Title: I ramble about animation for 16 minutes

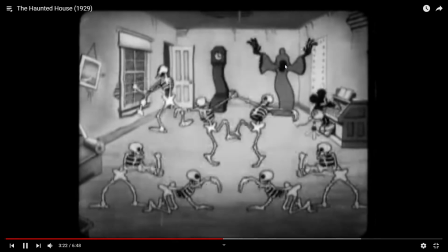[12:24]
Now as you go back, everything is moving. Let's take, like just right off the middle, the two skeletons in the middle.
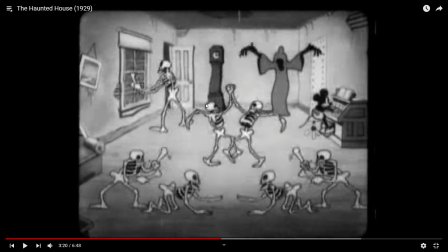[12:36]
If you watch them, no straight edges, full curves, basically around everywhere, which makes it very fluid to animate.
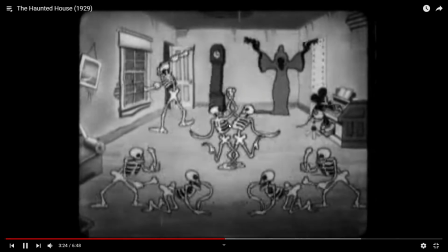[12:45]
They go in, out, in, out, in, out, and then they do a little
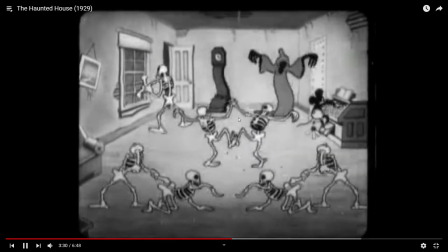[12:52]
hokey pokey little thing, clap, along with the music, by the way.
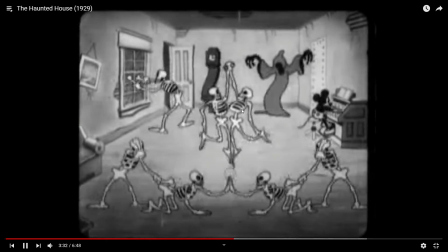[12:57]
And then they've switched sides, but it's right back to the same thing.
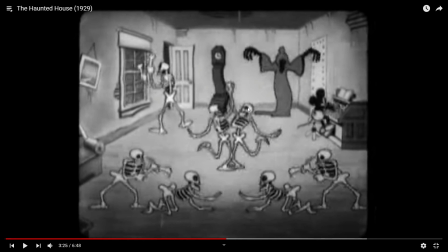[13:03]
It's right back to the same animation, and it's so pleasing to watch. It's so interesting.
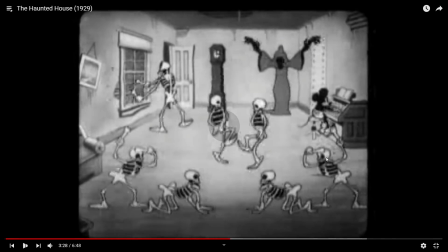[13:09]
If you watch down here with these skeletons, they clap along with the music, while the other ones either hit their asses with the bones or hit their heads, depending on what instrument is playing.
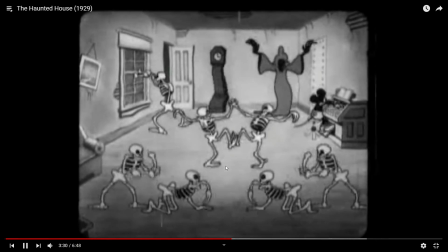[13:18]
And that's just, it's so interesting and nice to watch. And they even do pauses here.
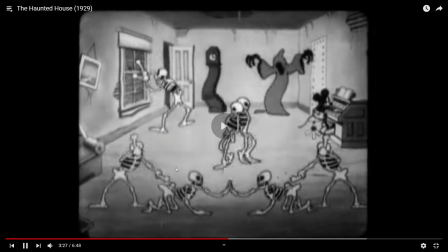[13:25]
What?
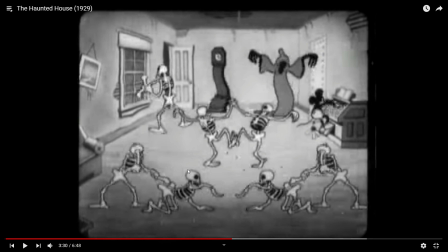[13:28]
That pause right there is along with the animation. Everything stops with the music. It's just, I could talk about this forever. I need to go on to the next thing.
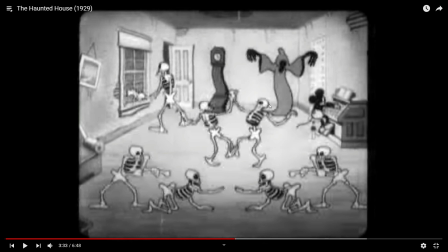[13:41]
The last one I want to talk about, at least when it comes to this scene, is the clock and the ghoul moving together. The ghoul right here is maybe, like, I know I said this scene is probably the best animation I've ever seen. This ghoul is my most favorite animation I've ever seen.
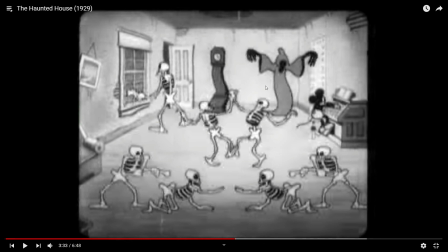[14:01]
Just watch how him and the clock move with the music.
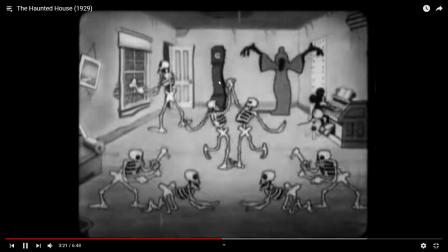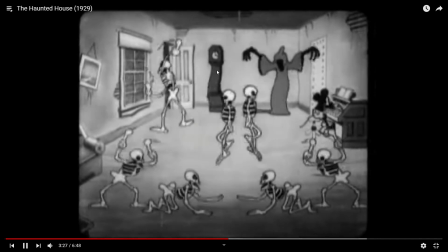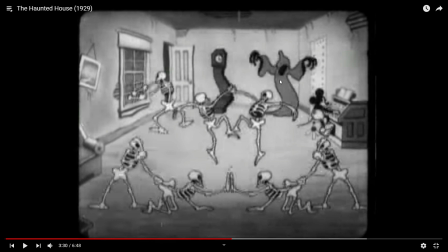[14:18]
Not only are they perfectly in sync with each other, see that? Perfectly in sync with each other, they also stop right at the same time. They, you know, right in time with the music. They're just on with the music. Everything works. You know, them moving back and forth is synced with it. I mean, side to side.
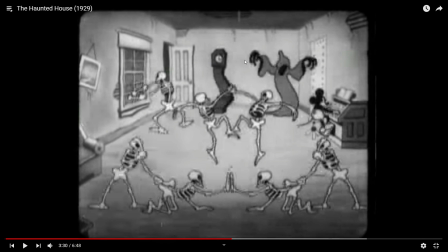[14:37]
And how the ghoul is animated,
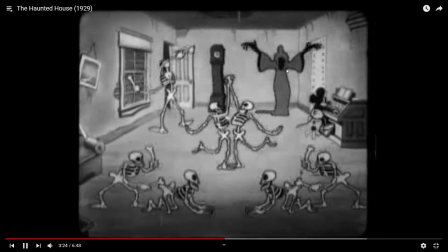[14:44]
with his arms going up and down, and going left to right, no straight edges,
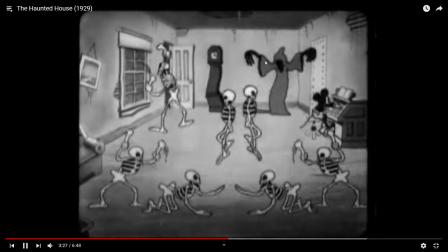[14:51]
you know, it's all fluid, and it's just so pleasing to look at.
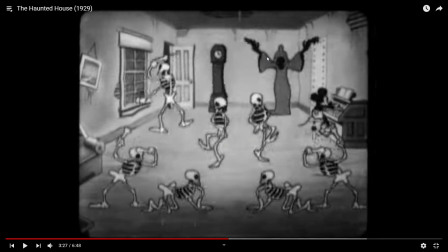[14:56]
It's just so nice, and it's It's so lacking in just nowadays animation.
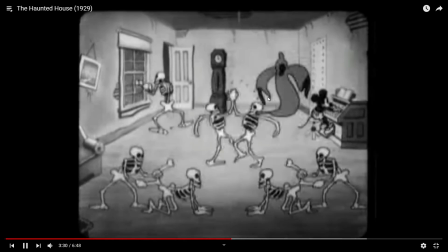[15:02]
I love this so much. It's just animated so well.
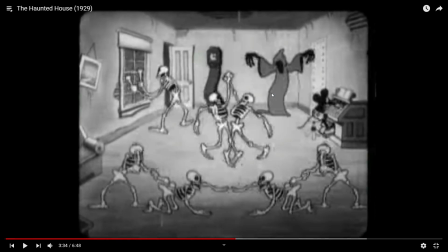[15:08]
And I can't get behind Disney or Pixar movies nowadays because it's just not this fluid. It's not this interesting. Like, if any normal person were to do this kind of move, it would be weird. It doesn't make sense. But because of how it's animated, because of what it looks like, it's just so interesting.
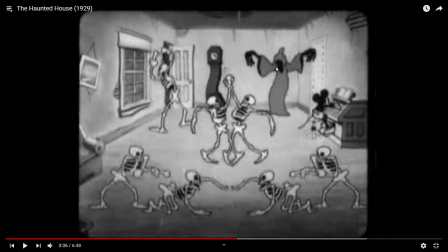[15:27]
I don't know. I love it. I love it. I don't really think there's anything else of note in here.
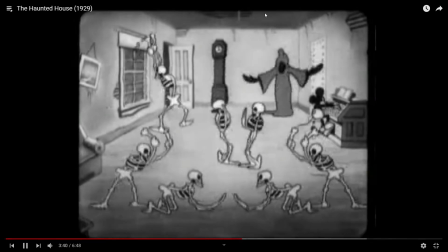[15:33]
I suggest watching this entire thing for yourself,
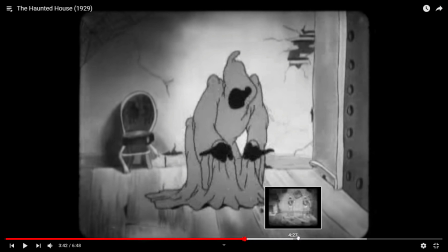[15:36]
because the rest of the animation is about 3 minutes of the song, which is really good, and the rest of the animation with the song is good. It's perfectly in sync. If you see, I'll show you this one.
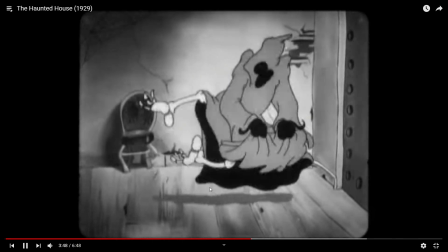[15:48]
It's perfectly in time with, I think that's maybe, it's some stick hitting something.
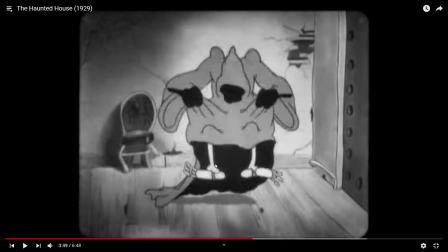[15:57]
When his heels click together. So it's perfectly in sync.
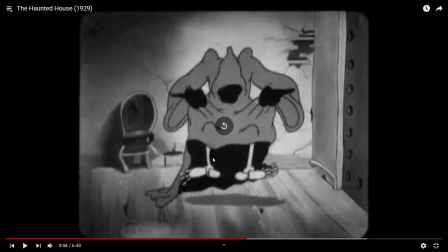[16:02]
It's really interesting. It's pleasing to look at.
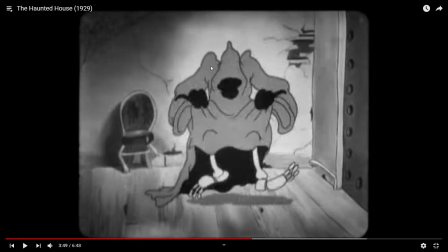[16:07]
I just basically the point of this is I just for all for all the faults back in the 30s, 40s, 20s, whatever, they had some damn good animation, and it will never be topped by anything that's put out today.